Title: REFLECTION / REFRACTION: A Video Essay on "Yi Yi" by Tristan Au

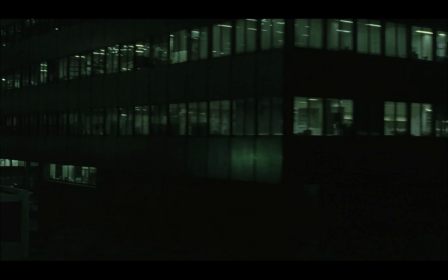Yi Yi, by Taiwanese director Edward Yang, is filled with glass.
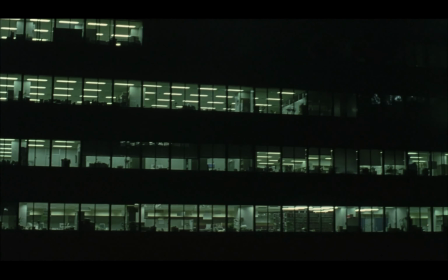The film is riddled with shots that playfully combine light and reflections to visually arresting effect.
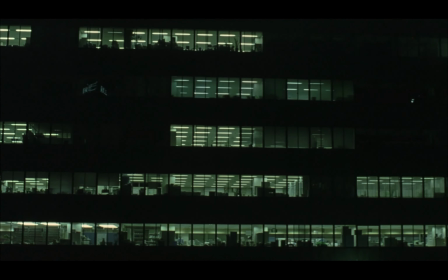We're reminded of this motif at every turn, whether it's seeing characters in a mirror,
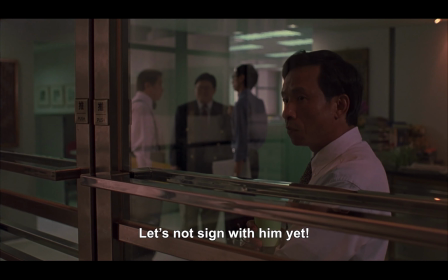seeing characters look through windows or panes,
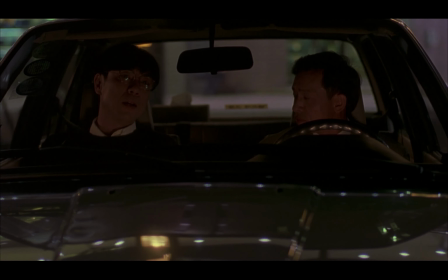seeing our characters through windshields, or seeing characters from the outside looking into a shop or building.
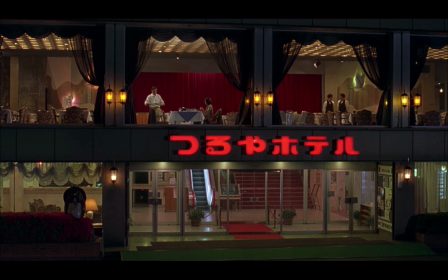But what does this motif achieve other than aesthetics? In some instances, the motif arrives when we are supposed to feel a sort of melancholy solitude.
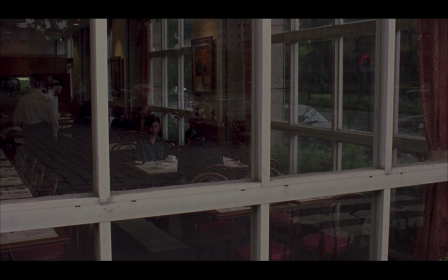There's a distance felt between us and the characters. We feel like outsiders, unable to enter their world. It reinforces how some characters truly feel alone.
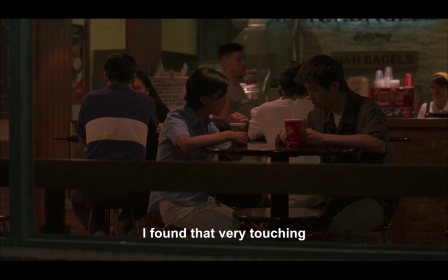Even we, the viewer, aren't given the chance to empathize with a close-up or even a clear look at the character's facial expressions.
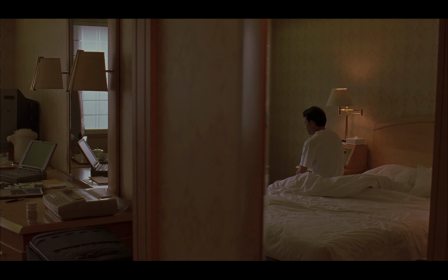Sometimes this motif moves beyond solitude and embodies an important separation, and potentially desolation.
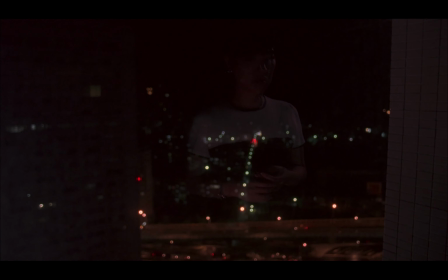Throughout the film, the motif of glass represents separation in several forms, whether it's a loss of control over a loved one's fate,
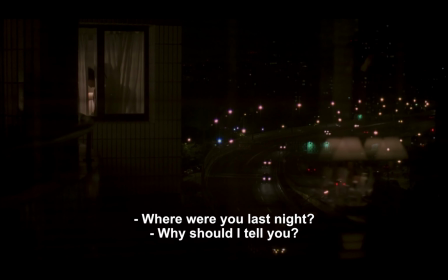or a viewer separation in understanding a conflict in the diegesis, or even as a physical barrier,
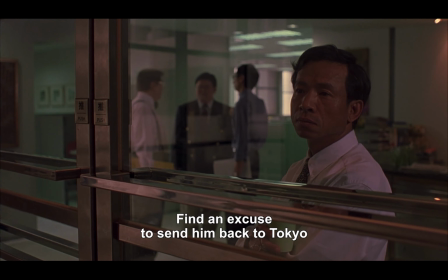an object in the way of a character's goal. This last form stands as an impactful way to reinforce separation.
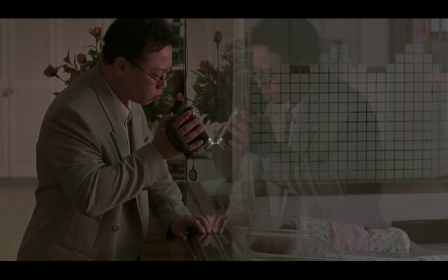Our characters can see their goal, their desire, yet there is still something perhaps unseen in their way.
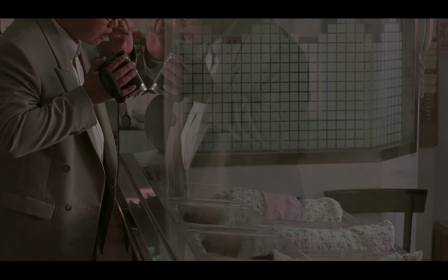In this shot, Adi has just had a baby and films from the other side of the glass wall.
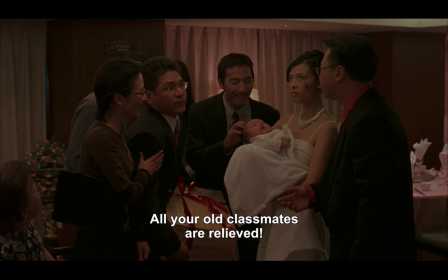In the next scene, Adi's unforeseen barrier to a happy life with his new baby is realized when his former partner makes an appearance at the party.
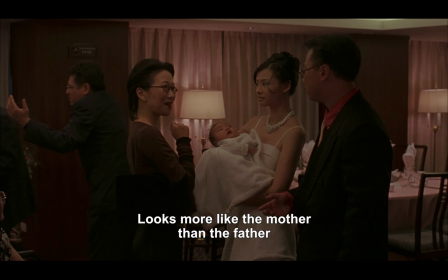Everyone knows that she wanted to marry Adi, so her appearance confuses and angers his wife.
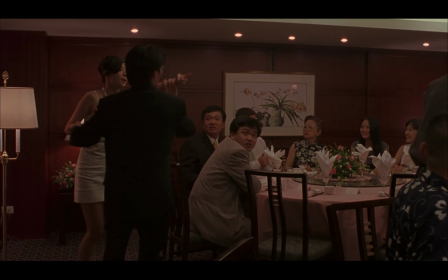Adi's wife, paranoid and upset, then lashes out and berates Adi's former partner, and devolves the party into a hectic argument.
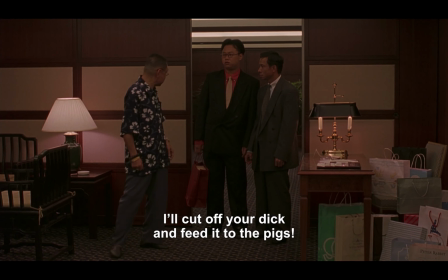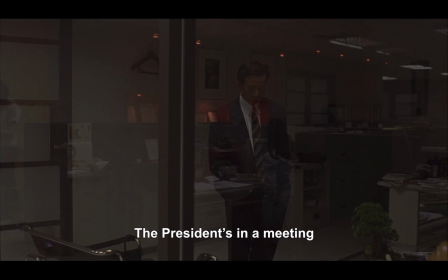Ouch. The motif of reflection additionally presents an opportunity to bend the conception of space in the diegesis.
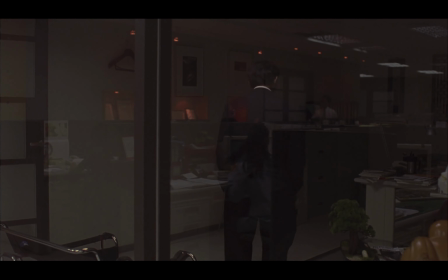Reflections allow for another avenue of storytelling, another lens. We see characters enter reflections before they physically enter the frame.
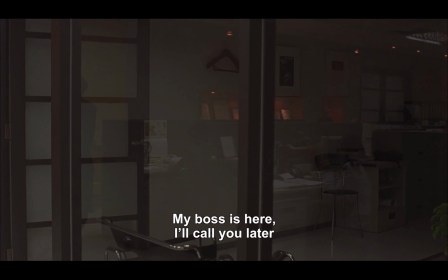In this shot, we see not only inside NJ's office, but his secretary's desk too. The two images feel blurred over one another, and we get an idea of the entire space packed into one frame.
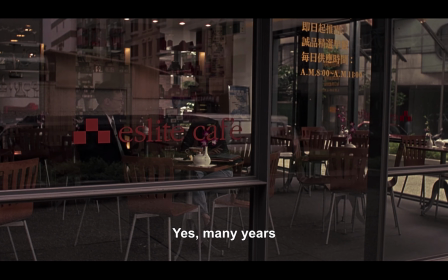Sometimes reflections allow us to see both the inside of a place and the environment it's in.
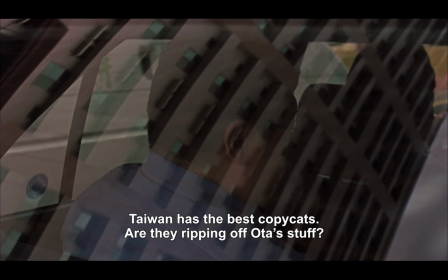A common theme and image is urban living, such as concrete high-rises and apartment buildings,
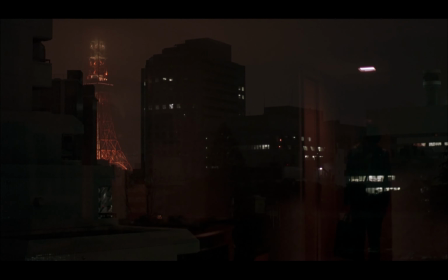or lit up office cubicles and bustling highways.
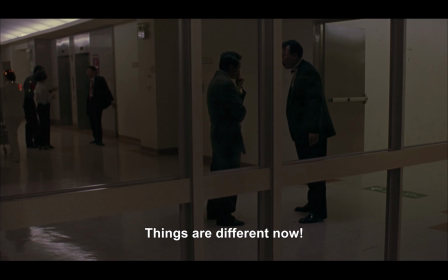Most importantly through reflections, we're opened up to a second narrative or a second emotion. In this shot, the playful drunk wedding guests compliment Adi's happy-go-lucky attitude while he's talking to his brother-in-law, NJ.
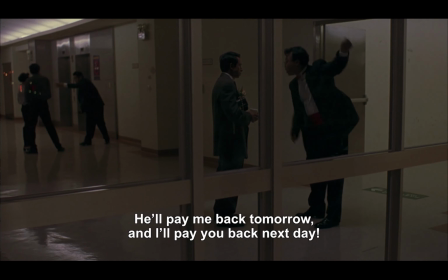It makes NJ feel alone in his seriousness.
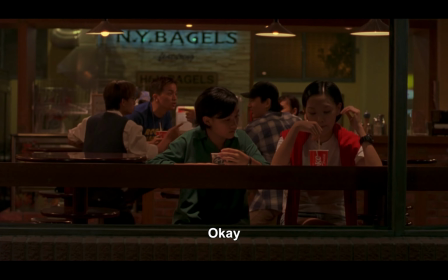As the film goes on, reflections represent moments of contemplation and realization.
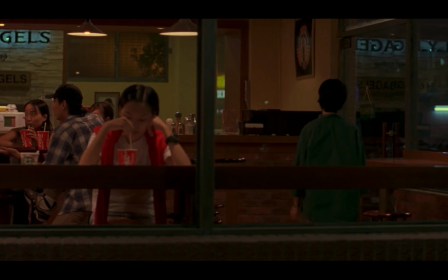Moments of unspoken clarity play out in extended long takes where we sit and attempt to understand the character's own psyche.
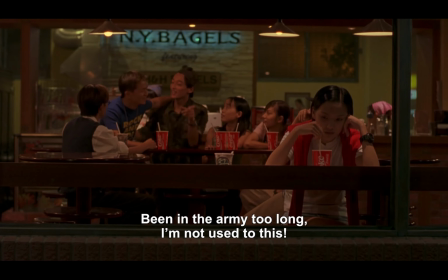This may not be as much as reflective, but perhaps refractive.
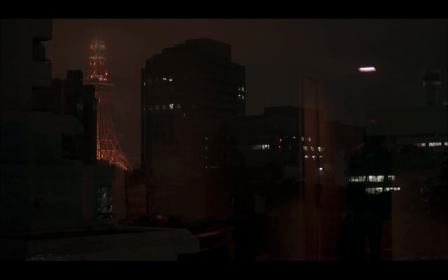Refraction, as opposed to reflection, indicates a change in direction, or in this case, tone and emotion. The image we see appears as a true reflection, but diegetically, it's slightly skewed by a character's inner feelings and realizations.
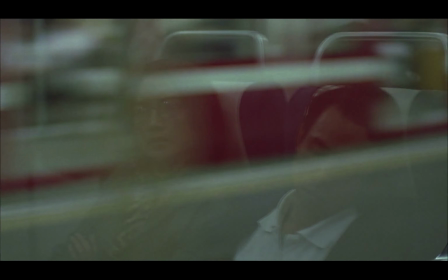The glare of characters, their silence, leaves the space for us to fill in the blanks.
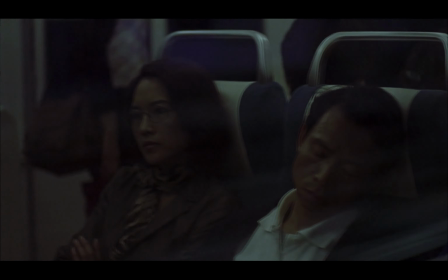It's a minimalist choice, yet it utters so true and real to how we as people make difficult decisions.
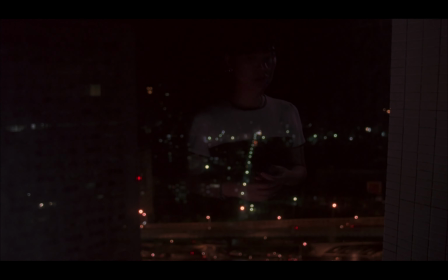In silence, we think. We see this when Min Min, whose mother is in a coma, breaks down over her mother's condition.
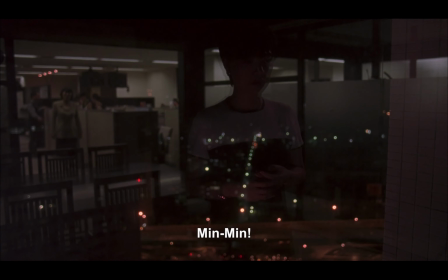As she looks over the vast cityscape in solitude, we don't need dialogue to feel what she's feeling. We can feel her contemplation, her change in attitude, and ultimately when she makes a decision, all played out in one take.
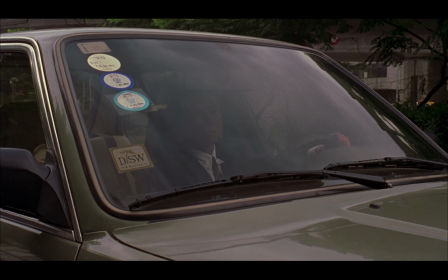Her decision? She leaves her family to a Buddhist retreat in search of solace.
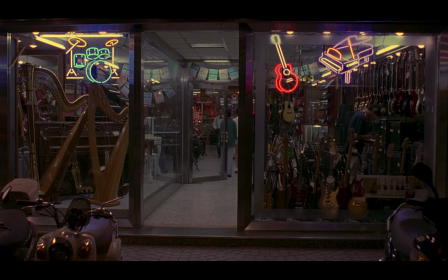The motifs of reflection elevate the diegesis in a multitude of ways, namely aesthetically. But is it possible that reflection also exists beyond the film's aesthetics? When we look at the film's narrative, we see different characters as blatant reflections of each other.
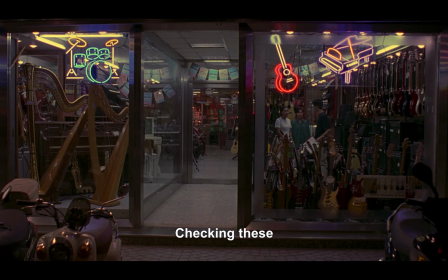Elements of nostalgia play into this theme and are made evident through scenes like this, combining parallel editing and NJ's voiceover.
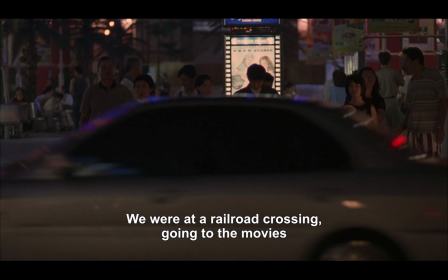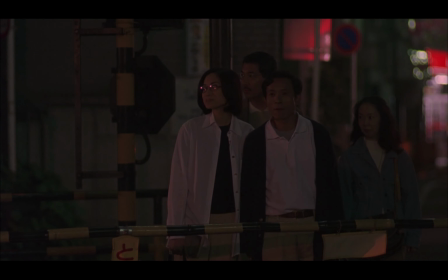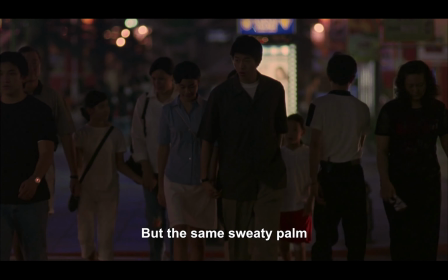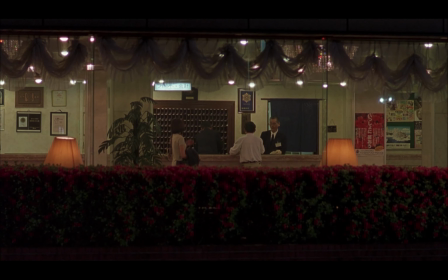Pay attention to N.J.'s dialogue.
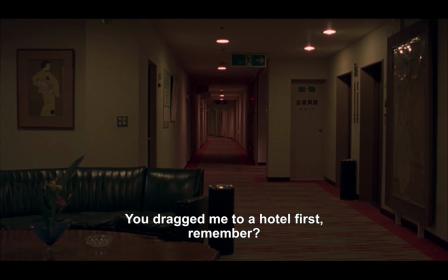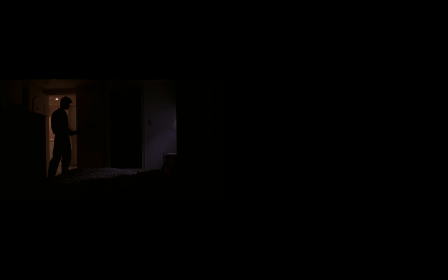Now, that same dialogue juxtaposed with the scene that preceded it.
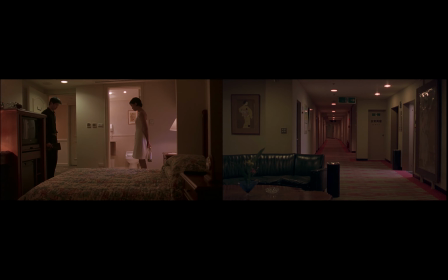I don't remember. When I was at the hospital, I was at the hospital. I was at the hospital. I was at the hospital.
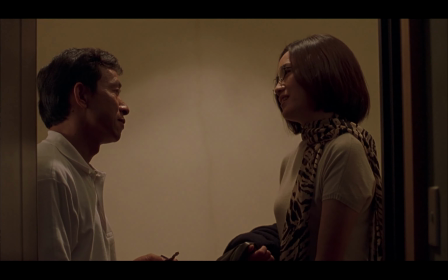I was at the hospital. This is very hard to say. If that was your hospital,
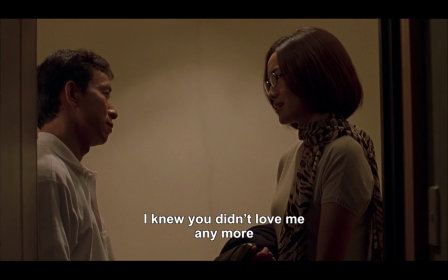I really thought you would never love me.
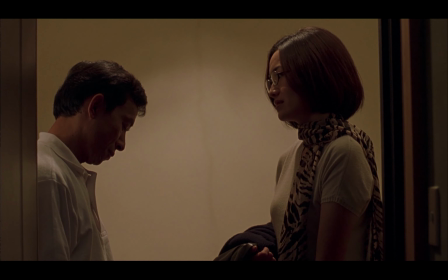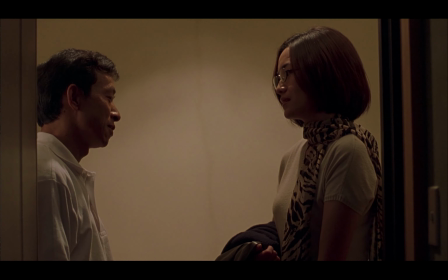Are you still here?
The motif of reflection creeps through its aesthetic boundaries to influence the narrative itself.
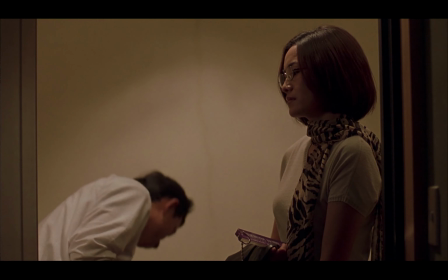But even that, too, is subject to change and isn't always the true image. Reflection Refraction